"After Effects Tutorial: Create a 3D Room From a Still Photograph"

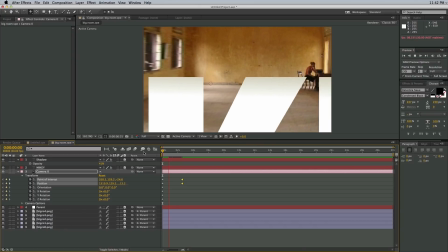8:22 And then here we have kind of a move and then reveal of the name.
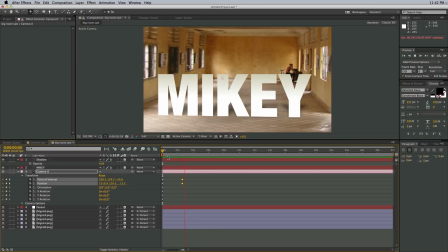8:28 Kind of a really kind of a cool technique. Now you can add some little things such as, well, we can go in here and easy ease this, make the movement a little bit more smooth.
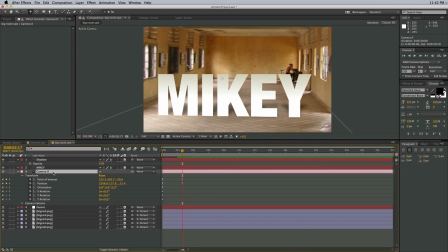8:42 Now I also want to go in and let's go into the camera settings and add some depth of field. So in the camera options, depth of field, let's turn that on. And then let's crank the blur.
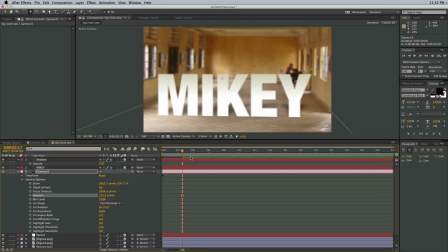9:00 Now, I want the name to be in focus here. So let's adjust the focal distance. Let's bring that blur up really blurry. So it kind of makes it look like almost like a tilt shift lens. Kind of a feel.
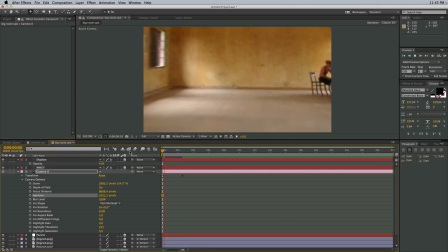9:23 And then let's render that out. And that's really all there is to it.
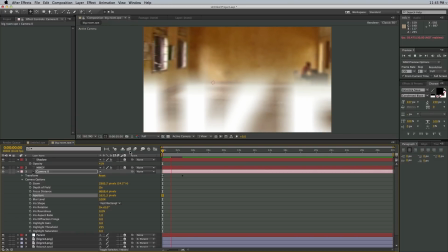9:30 Remember, the Photoshop with the vanishing point filter does most of the work for you.
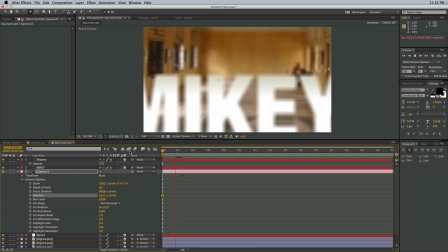9:35 I've seen other techniques where they do some sort of camera projection and things like that in After Effects,
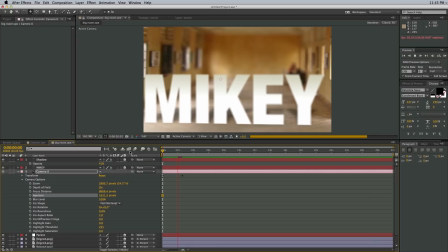9:40 but honestly, the vanishing point way of doing things is the easiest. It's just, you just have to go in there and kind of map out where the walls are. And there you have this wonderful created 3D room. I'm Mikey Borup for PremiumBeat.com.
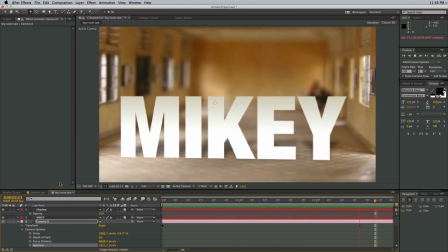9:59 And thanks so much for watching. If you have any questions, just put them down in the comments. If you're on the blog, just put them in the comments below that. Or if you're on YouTube, put them in the comments there, and I will get to them. Now, if you want to get a hold of me, just feel free to contact me, connect with me on Google+ or on Twitter.
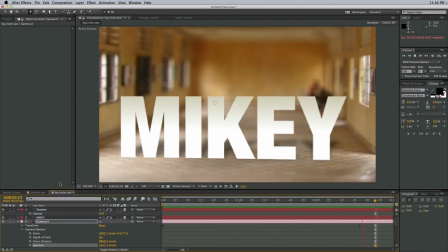10:17 And if you have any other additional questions about After Effects or specifically this tutorial, feel free to ask me.
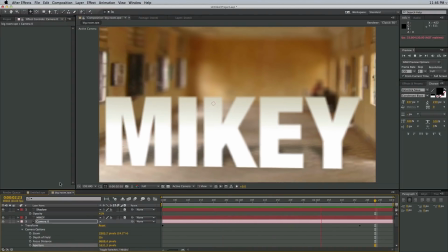10:24 Now, be sure to check out the Premium Beat blog. There's lots of great tips and tricks.
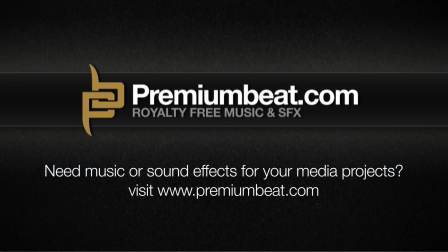10:29 There's more than just After Effects tutorials. There's other software tutorials as well, and there's some great news about the industry. And if you're looking for some great stock music, make sure you stop by Premium Beat first, because they have some of the best in the business. Thanks for watching, and we'll see you next time.